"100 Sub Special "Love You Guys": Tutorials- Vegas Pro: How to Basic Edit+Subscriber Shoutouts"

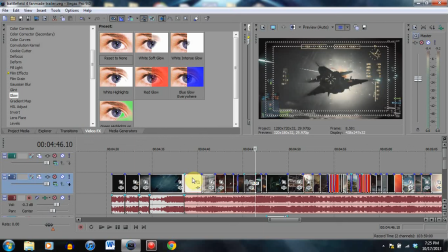You don't want to just go along with the beats if you can, with those long drawn out beats. You want to fade in, fade out with black, usually most of the time. If they're heavier notes, you're probably going to want to do a flash. And if they are the same colors, like the same tone, then you want to share a flash on each one.
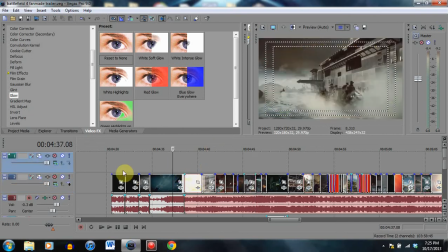So that's basically it. Let's go to the introduction real quick.
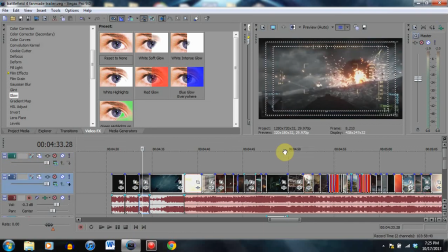One more thing. Why did I start with this? I started with the epicness immediately. This takes the viewer off guard. It's like, oh shit.
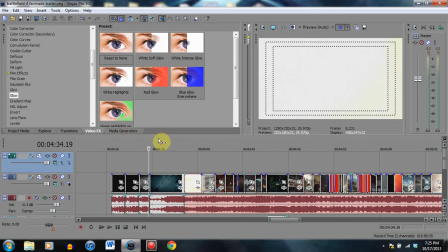And then the viewer's thinking, oh shit, that thing is coming right at him. And then why did I start under the water?
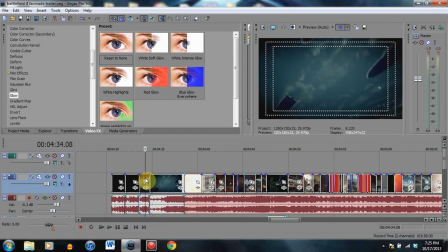Well, I started under the water because it's to indicate these guys may be sunk, perhaps. Think of it as telling a story when you're doing your transitions. And then rising up, and this is their army.
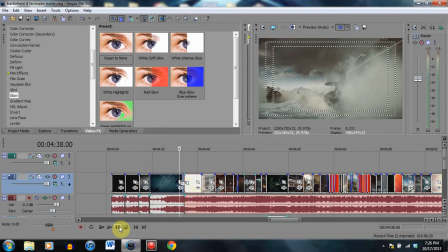That's how I get you into it.
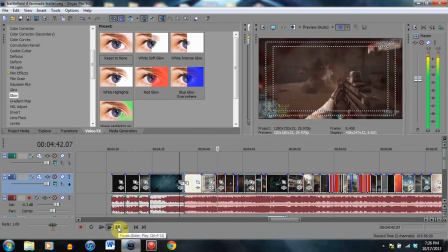And there's the thesis, showing you a bunch of stuff that's going on. Here's my thesis.
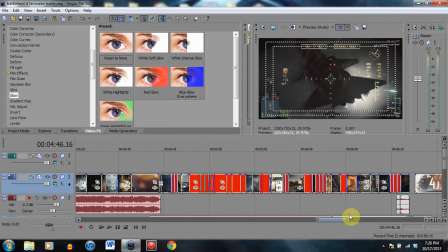Small area is a thesis, big area is your paragraphs, and then this other small area is your last paragraph, your conclusion.
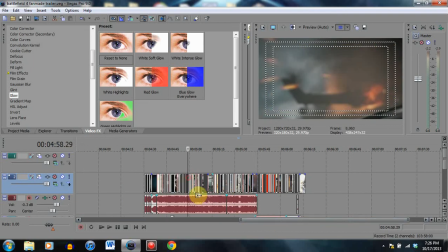I hope this video helped you out a little bit, guys, with some of the basics of editing. Explosions are always good.
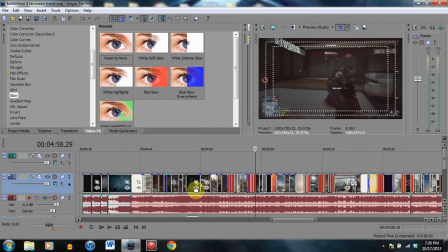Action is always good, and you want to make sure you show diversity. Don't just go along with the beat the entire time, or each clip's going to be pretty much the same length, because beats repeat themselves, and you don't want too much repetition.
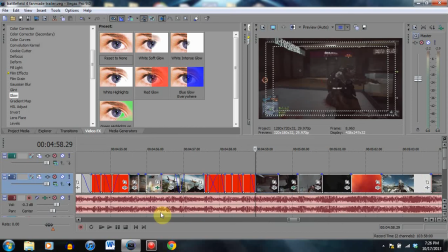So make sure that you show something like this.
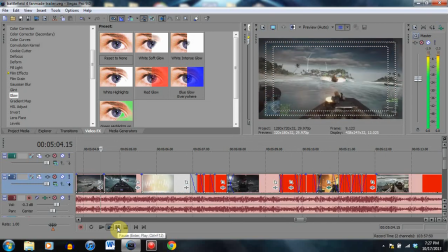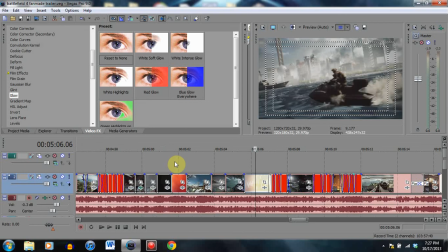So see, we have the beats here. It's pretty much the same beats here, but all the clips are different, and it draws you in. I hope this tutorial helped you out, guys. I plan on doing more specific tutorials in the future, but I just wanted to show you something basic, how I view editing,
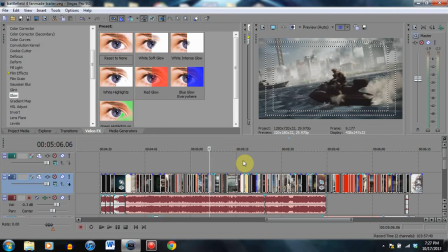and just a way that you guys can view editing, and how you guys can edit a video if you so choose. So I'm pretty advanced with most of the stuff I do. Masking is extremely difficult for video games. You can do masking, it's very tough. Cookie cutter is not very useful.
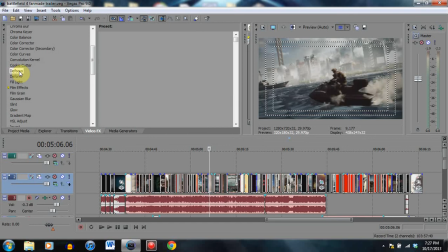Defocus is typically good for disorientation. Like if somebody is disoriented perhaps and is getting up, you could use a sort of a defocus. I'm getting off track here, guys. I don't want to talk too much and put too much on your plate to think about. So I'm going to end the video here.
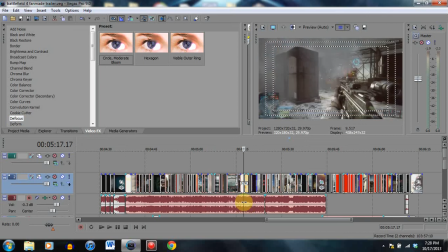If you guys have anything that you want to know about a video that I made, a trailer, or if you want to know how to edit something a certain way, or you need some help with something,
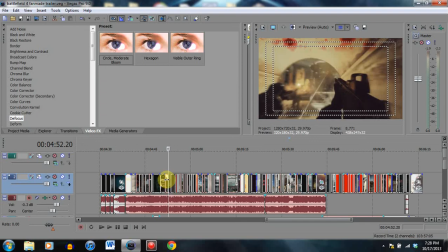feel free to message me in my personal message box on YouTube, or add me on Skype,
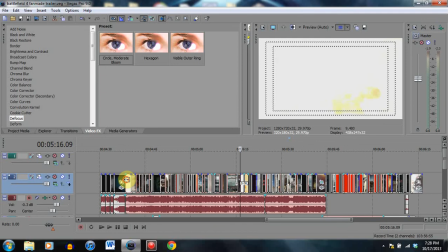and I will see what I can do to help you out and with suggestions and everything, because I really want to help you guys out.
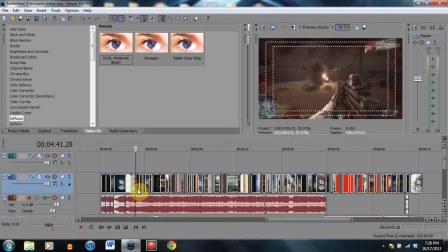I want to be able to give back to you guys, my subscribers. You guys are absolutely awesome.
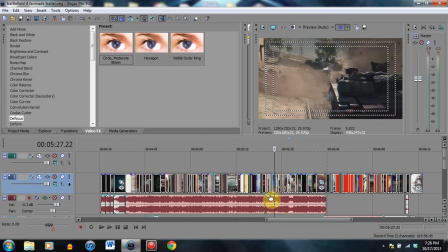I mean, those of you, I know I have a lot of inactives on my channel, but those of you who have been so active on the channel, and I hope you guys are enjoying the content,
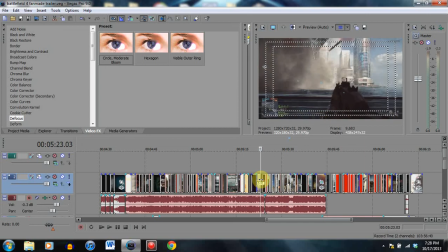you guys rock. You guys are awesome. And also, we have 100 subscribers. So excited. I'm so happy about this 100 subscribers. I am very excited.
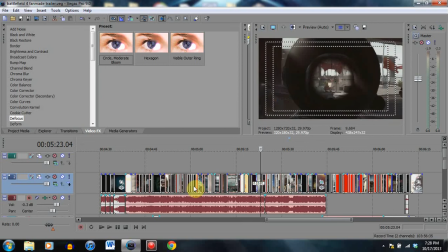Very, very excited. This is a hobby right now, but it's also a dream.
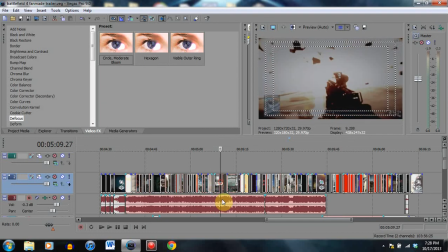And you guys are also making that dream happen by watching my videos and commenting on them and giving me that feedback. You guys are the best. You are the absolute best. I love you guys. You are awesome.
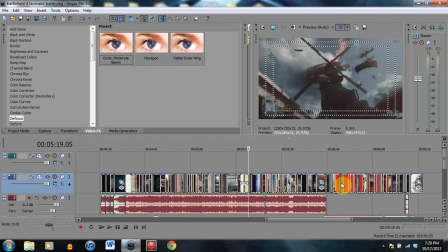Feel free to message me, ask me any questions whatsoever. It is the least I can do for what you have done for me so far. So thank you again, and I will see you guys later. Have a great day.